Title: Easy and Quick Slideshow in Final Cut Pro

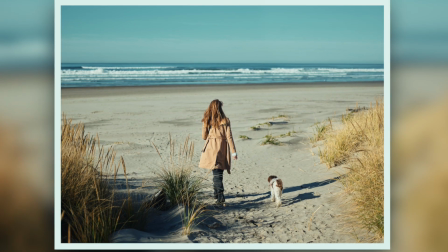So today I'll show you how to take your slideshows from this to this in just a few minutes in Final Cut Pro X. Let's get started, shall we?
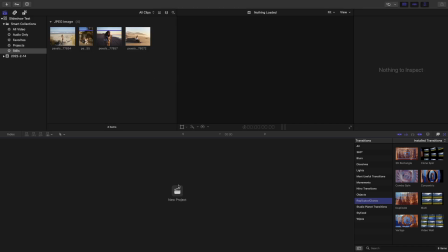After you have imported all your footage, go ahead and create a new project. So slideshow.
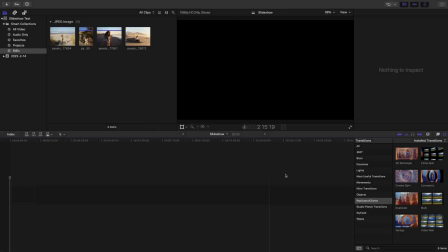Pick your resolution frame rate. I'll stick to 1080p 24 frames per second. Go ahead and import all your photos into the timeline.
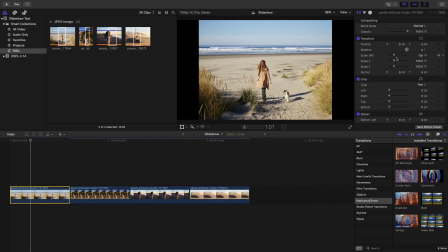You can use the shortcut E to do that. Now go ahead and scale in every one of your photos so that it fills the frame perfectly.
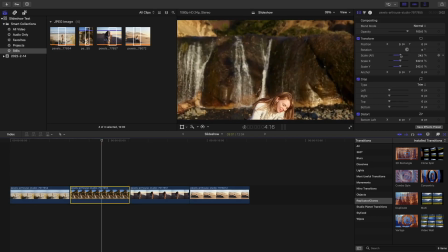There you go, beautiful. Go ahead and do that. If you have a vertical photo like I have here, then also just scale it all the way in.
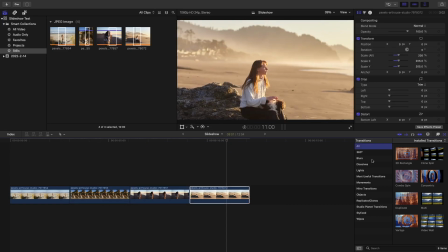You cannot leave any blank space on the screen. So now go ahead into your effects and search for the photo recall effect and drag it into one of your clips.
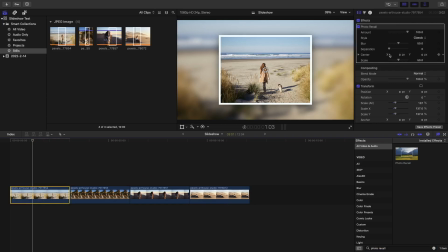So you're gonna have a bunch of settings here that you can play around with, but what we need to focus on is the scale effect, which we're gonna change just in just a bit.
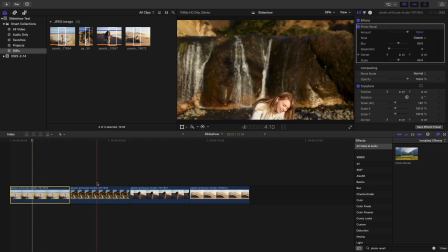So go ahead and press Command C on the clip right here, the one that has the photo recall effect.
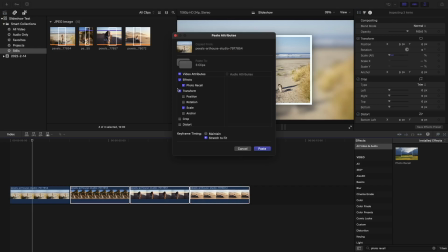Select the rest of the clips and press Shift Command V. Now here we're pasting the effects that clip has.
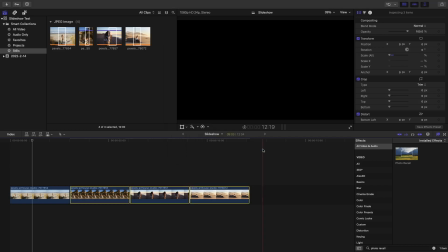So in this case, we only want to paste the photo recall effect, so get rid of the transform effect.
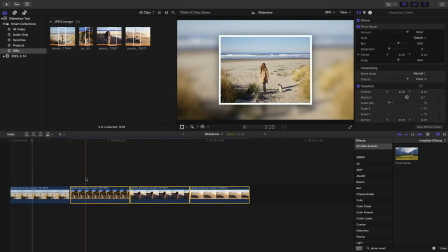There you go. Now every single photo has the photo recall effect. What we need to do now is change the scale so that the photo fits perfectly in the frame.
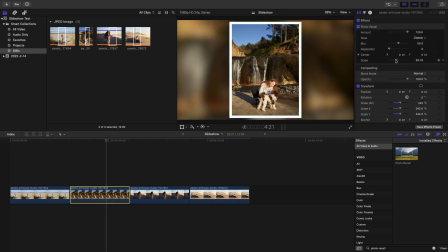There you go. If it's a vertical photo, then you'll probably have to scale out a bit.
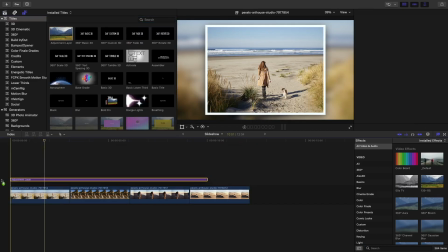And these should be fine. All right, after you've done that, go ahead and add an adjustment layer to your timeline. Now, if you don't know what an adjustment layer is, then I'll link a tutorial up there. You can go check it out.
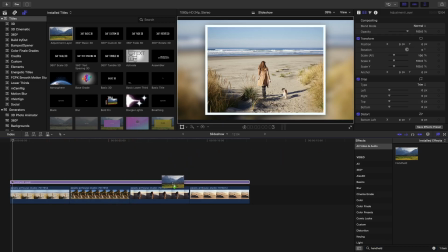All right, so go ahead and search for the handheld effect, drag it onto your adjustment layer.
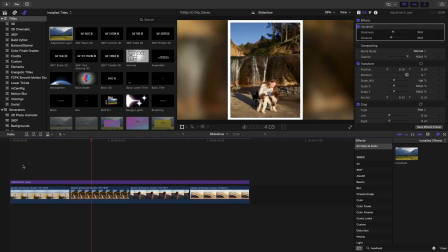And as you can see now, it looks like someone's holding a camera in front of our photos. You can play around with these settings. I'll just leave them at default. Then go ahead and search for the bokeh random. There you go. Add this one to your adjustment layer as well. And as you can see, it creates like these bokeh kind of circle things.
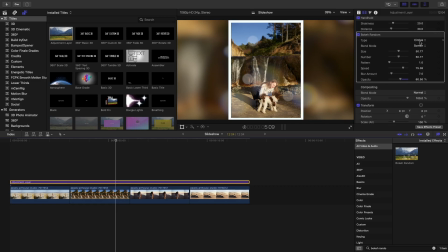Now, what I like to do here in the settings is to make the size all the way. So like make them super big. Then I want the blur amount to be the maximum as well.
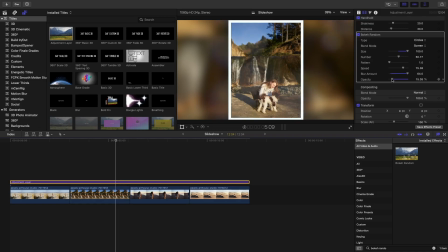And maybe bring down the opacity just there. All right. Now go ahead and search for the artifacts. Yep, this effect.
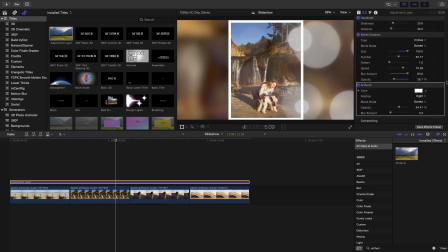And this will add a bunch of artifacts at like the edge of your screen. Now here, I also like to drag the blur amount all the way and drag down the
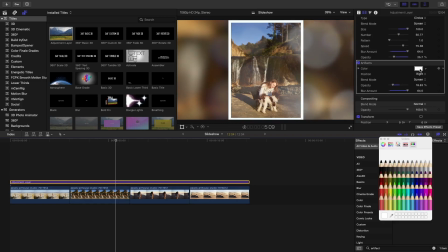opacity and maybe change the color to something more cooler. Like, let's use this torque. Nope, that's way too much. Let's make it something like that.
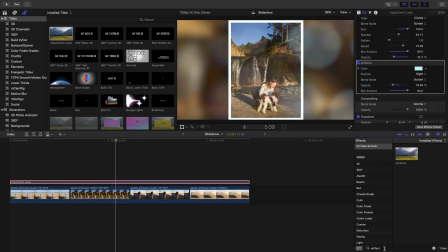Yep, should be fine. Then go ahead and search for the highlights effect. Go ahead and drag that one onto your timeline as well. So there you go.
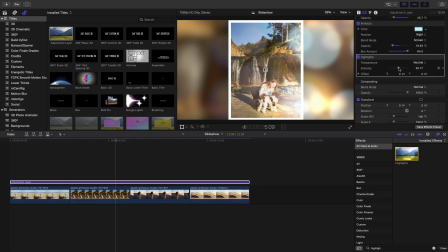And now the intensity, probably drag that one down.
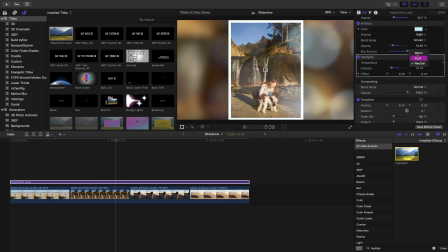And I like to set it to warm so that it contrasts with the artifacts that we just did.
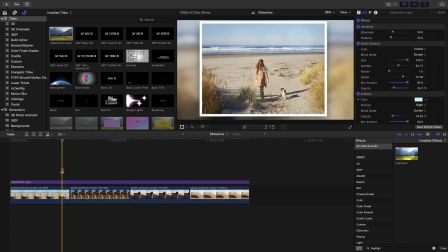And as you can see, we just have a bunch of stuff. We have a bunch of stuff floating around to make the slideshow more interesting.
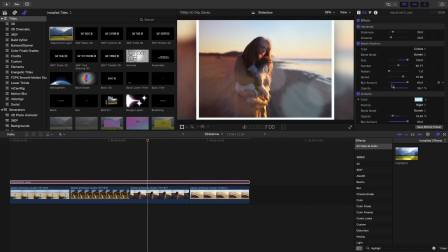I actually think we should drag down the bokeh random, because that bokeh is way too much. There you go, perfect. Now to add a bit more interest to the slideshow,
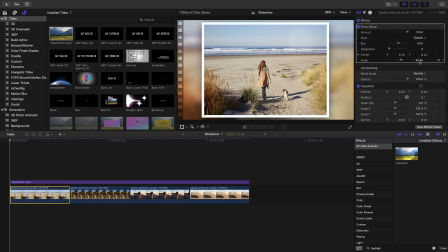what you can do is you can keyframe the scale of the photo recall effect and the scale of the photo itself. And I'll show you what effect that has.
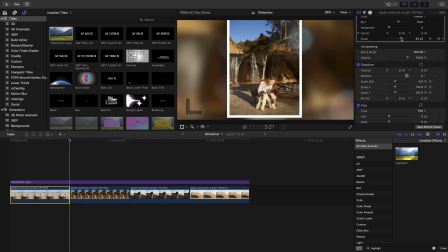So let's put a keyframe over here, go to the end of the clip, and then do the keyframe again.
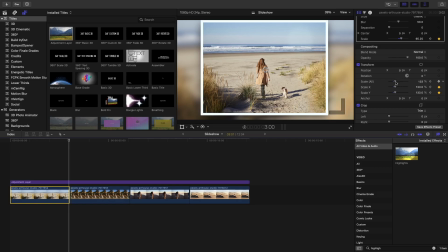So make this scale, oh, you don't want it to go at the border.